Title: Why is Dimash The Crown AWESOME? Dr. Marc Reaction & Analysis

Let's talk about what makes Dimash's performance of The Crown awesome. Hi, I'm Dr. Mark, and I'm going to help you sing and perform more like the top artists around the world. I'm a professional voice teacher, performance coach, and opera stage director. I've helped thousands of singers around the world learn the techniques and methods that got the top singers to where they are.
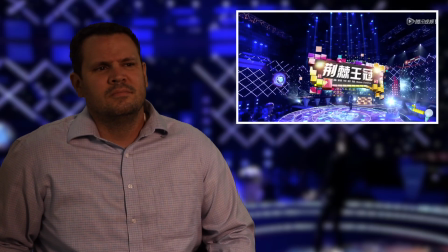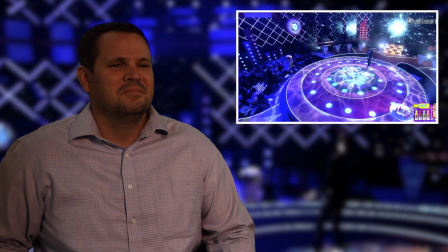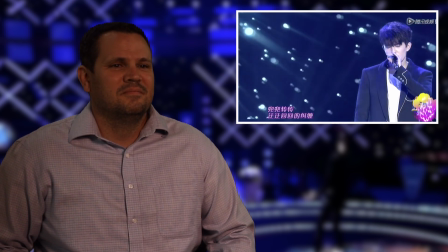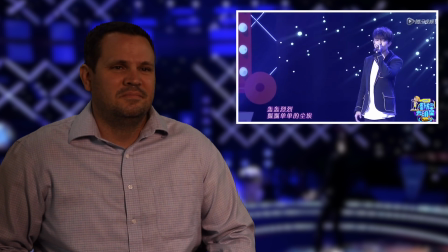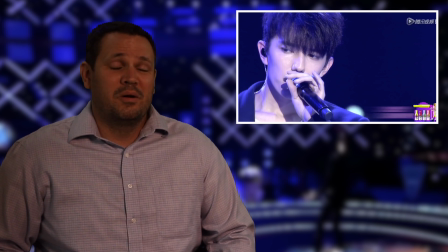Okay, so a few things off the bat here. What are we seeing? What are we hearing? What are we seeing? Well, we're seeing blue purple lights setting as kind of this nighttime, softer light, more romantic. It's nighttime, right? Is the feeling we got. It could be noon outside, but we're thinking night right now.
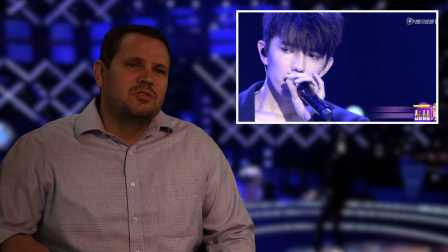The second thing that I'm noticing is there are these really strong circle shapes in the middle of the stage, right?
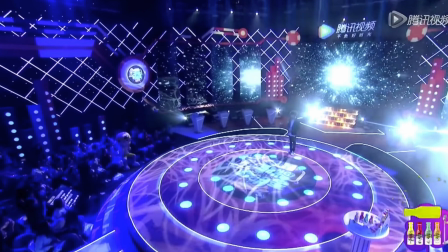There's interesting patterns going on and lights going on around and different other shapes going on, but circles are really strong visual elements.
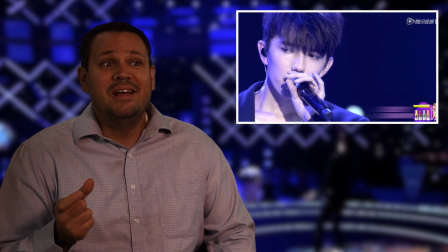What makes that so interesting here is that he's not standing in the dead center. He's standing off the side to this strong circle element. He's not standing in the bullseye. What does that do? Well, it actually makes it more dynamic. If he was dead center, it would be more stagnant.
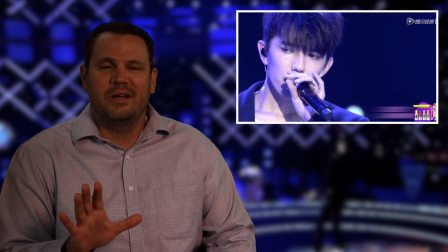We'd feel like it's at rest. The world is how it is. He's the center of this bullseye. And visually, we would feel no tension, no need for him to move. Because he's outside of that circle and he's kind of off to the side, it creates a tension.
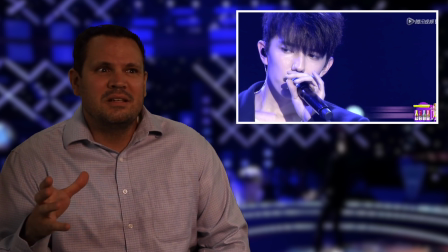Something's out of balance. Something's offline. Something's not perfectly symmetrical, right? And that's awesome because it sets up this tension that's dramatic here at the very start.
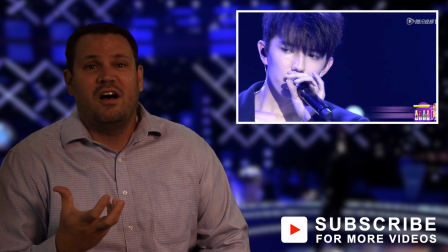Catches our interest on a subconscious level. This kind of off balance feeling, it makes us lean forward and want to see where it's going to go.
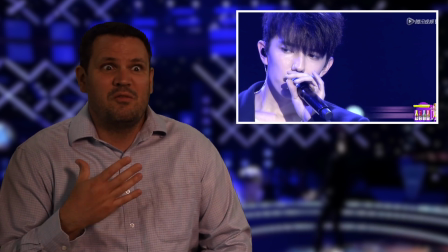We want to see where he goes next. On a subconscious level, we want to see him come to the very center and live there. I don't know what's going to happen. I haven't watched it yet. So maybe he does, maybe he doesn't. But that tension is really great. One of the things that a lot of performers like to do, at least when they're younger, is they like to make everything symmetrical.
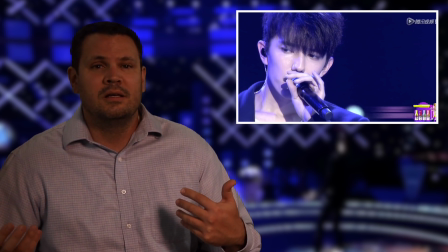But in terms of body language and visual elements staying interesting, this asymmetrical quality, balanced but asymmetrical,
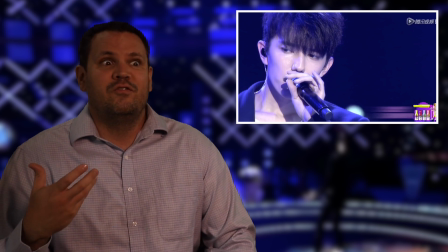is really helpful and creates a lot of drama and visual excitement and gets us engaged. And I love what's going on there. What are we hearing? Well, we're hearing just staying really relaxed, calm, kind of breathy, aspirate, which means he's using a larger volume to velocity ratio.
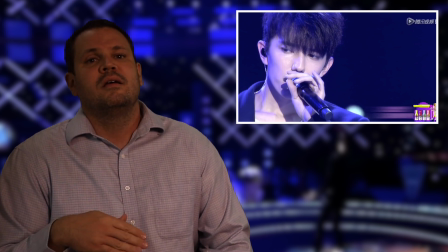So the volume is larger than if he was singing completely clean. And that balance is always what we're looking for,
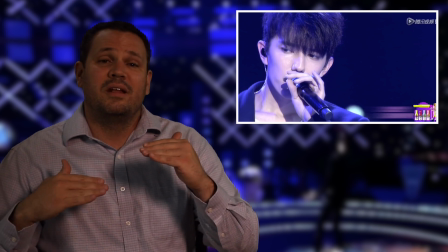trying to keep that velocity and volume in the optimal balance if we're wanting a clean sound.
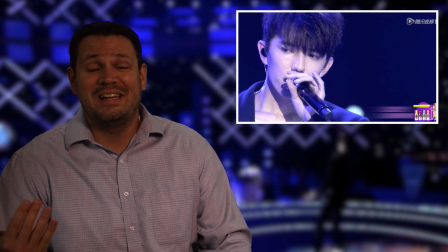Does he want a clean sound here? No, I don't think he does. I think he's making exactly the sound he's choosing to sound because it's softer. It also creates this kind of romantic ambiance, right? Love it.
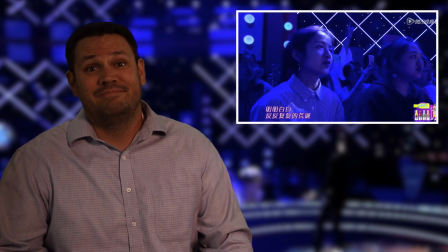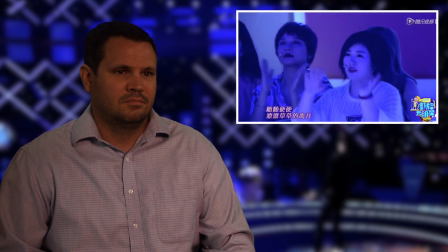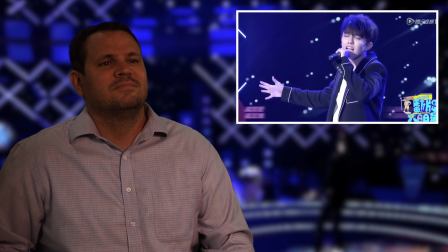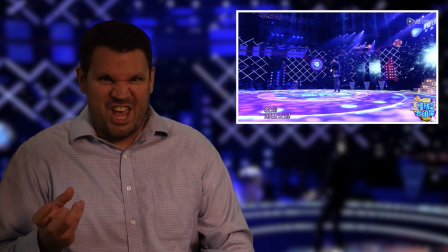Something I want to point out there, those lowest notes, yeah. He brought it super forward and bright.
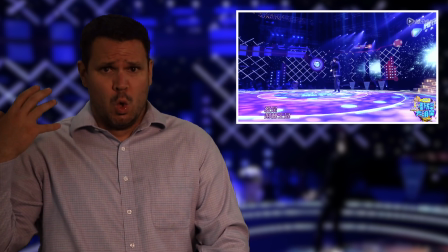Tendency for most is we go low, so we want to pull it back. Right? Make it overly dark. Why? It's already low. The key is to make it audible, clear, and make it sound consistent with the rest.
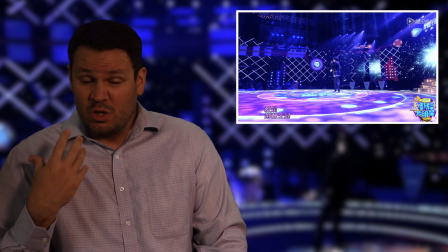So for most people, that's going to mean that you're really making sure it stays resonant and forward. It's going to feel a little snarly to it, right?
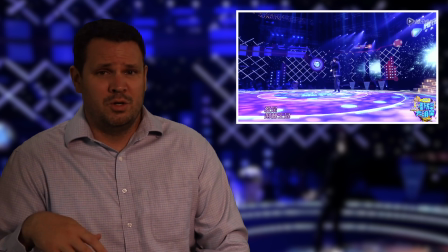So make sure that you're keeping that sound present on the bottom, not falling into that, letting it woofy and fall back kind of place. Especially when we're talking about this genre of music.
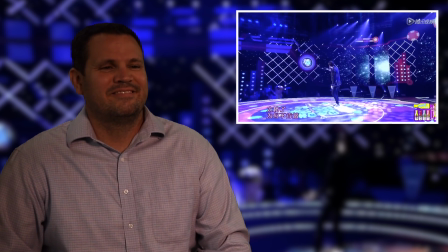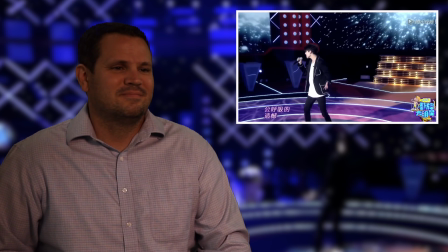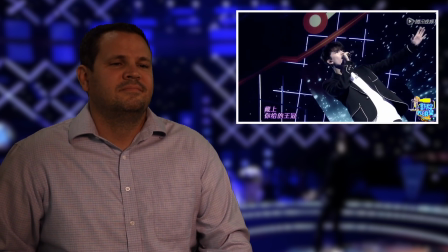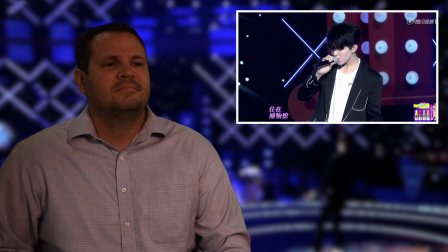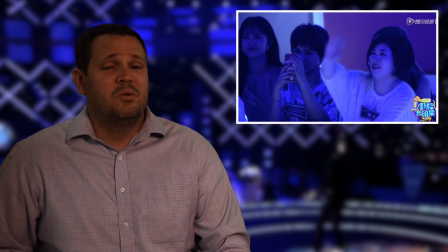What are we saying? Well, one of the things I want you to notice is what he's wearing. It's really cool.
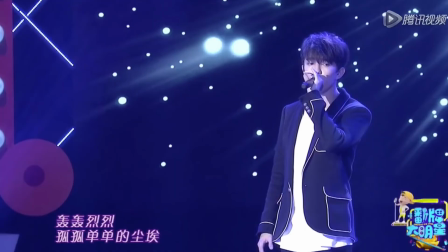It's kind of this really cool jacket on top of really casual clothes, which is always a look that I love, but you'll notice it's going black and white.
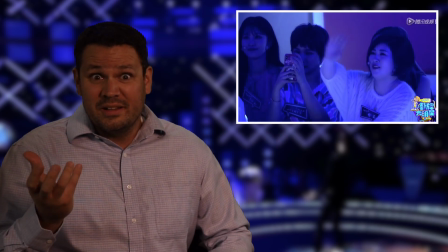High contrast really engages our eyes, right?
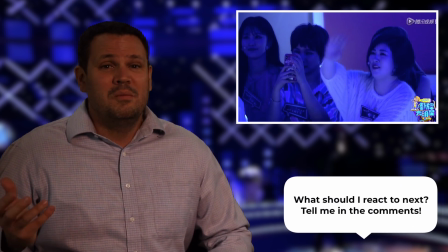If we want to show pictures to babies, brand new infants, black and white contrast pictures are going to get their attention the most and captivate them.
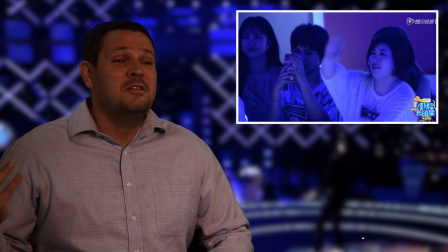That doesn't necessarily change over time, right? We are still captivated by high contrast, so that's really cool.
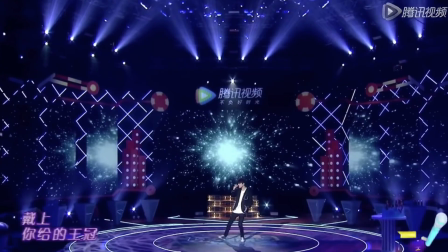What I love even more, though, if you look at the background, it's matching his costume colors as well.
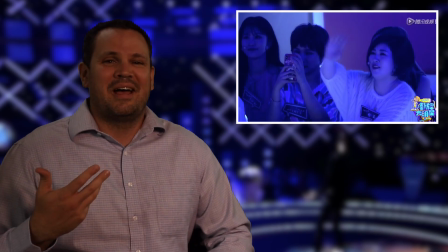It adds some other colors in as well, which is nice because it gives us a little variety. But remember, the more we can tie all the visual elements together by keeping some elements the same and then adding on that,
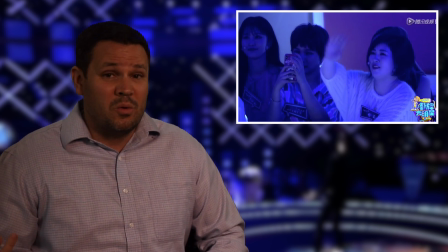so each element then adds its own bit of information as well, we get variety and meaning in each element of the performance, but also a sense of continuity. And I think they do an awesome job here.
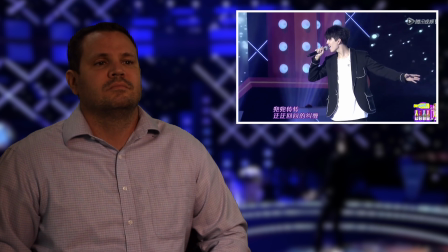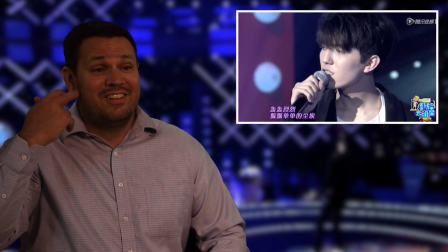Jaw down and back, upper tooth smile, 80% of yawning smile, consistent airflow.
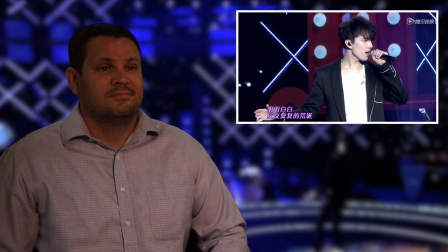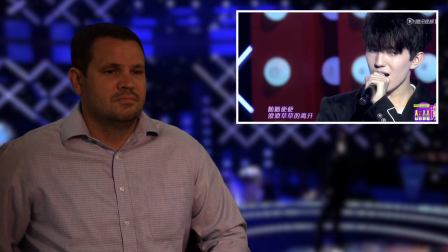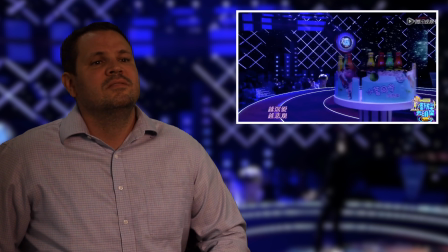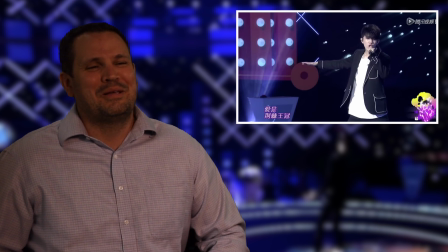Other thing I love about Dimash, and I know I've talked about this before, but I love how big he's able to play, right? He's a pretty lean guy, but he owns that stage. He just owns it.
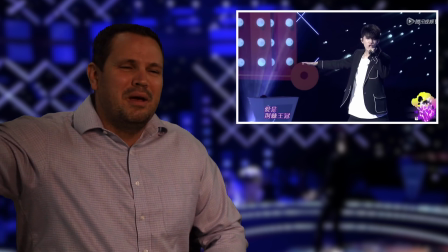Huge monster stances, huge big arm gestures. And you might think, well, it's overdone.
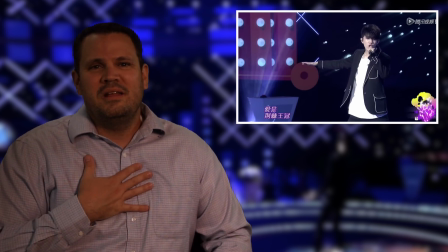My question to that would be, how many of us would actually gesture and do stuff that big if we hadn't learned over life to try to restrain it and pull it back and be tight? If you watch it, little kids, they gesture really big.
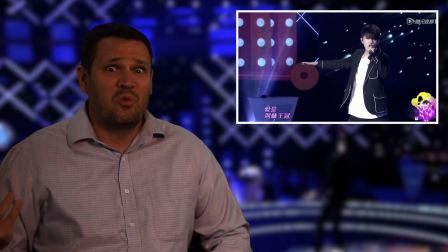They sometimes take really wide stances.
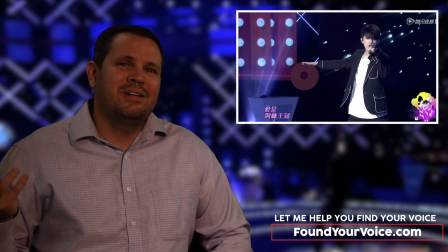So my question would be, is the real genuine and authentic expression a big expression?
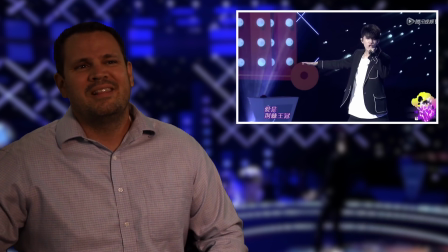As long as the emotion and the music and the text call for it, is it really overdone?
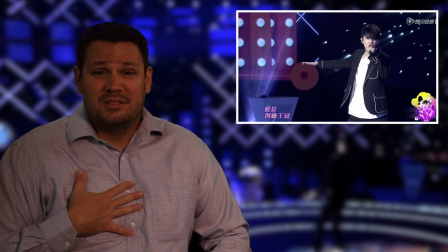Or is that really our natural state? I don't know. I think it'd be a fascinating question.
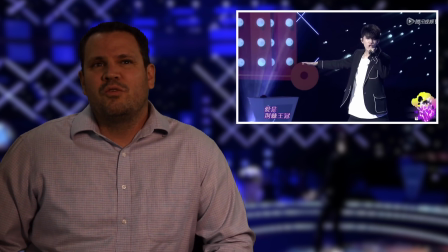What I found is with performers, if we can decide to give ourselves permission to play it as big and unrestrained as possible, that our emotions come along for the ride, that we feel bigger emotions too,
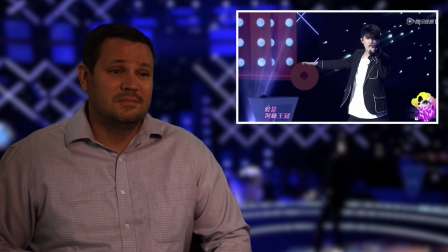and the audience eats it up and is able to enjoy it with us. Give it a try. Try to let yourself play it big, ridiculous, do it wrong, do it silly, but try playing as big as you can and see what the response is. Not if you feel silly. You'll probably feel silly and like you're totally overdoing it. But my guess is your audience will thank you.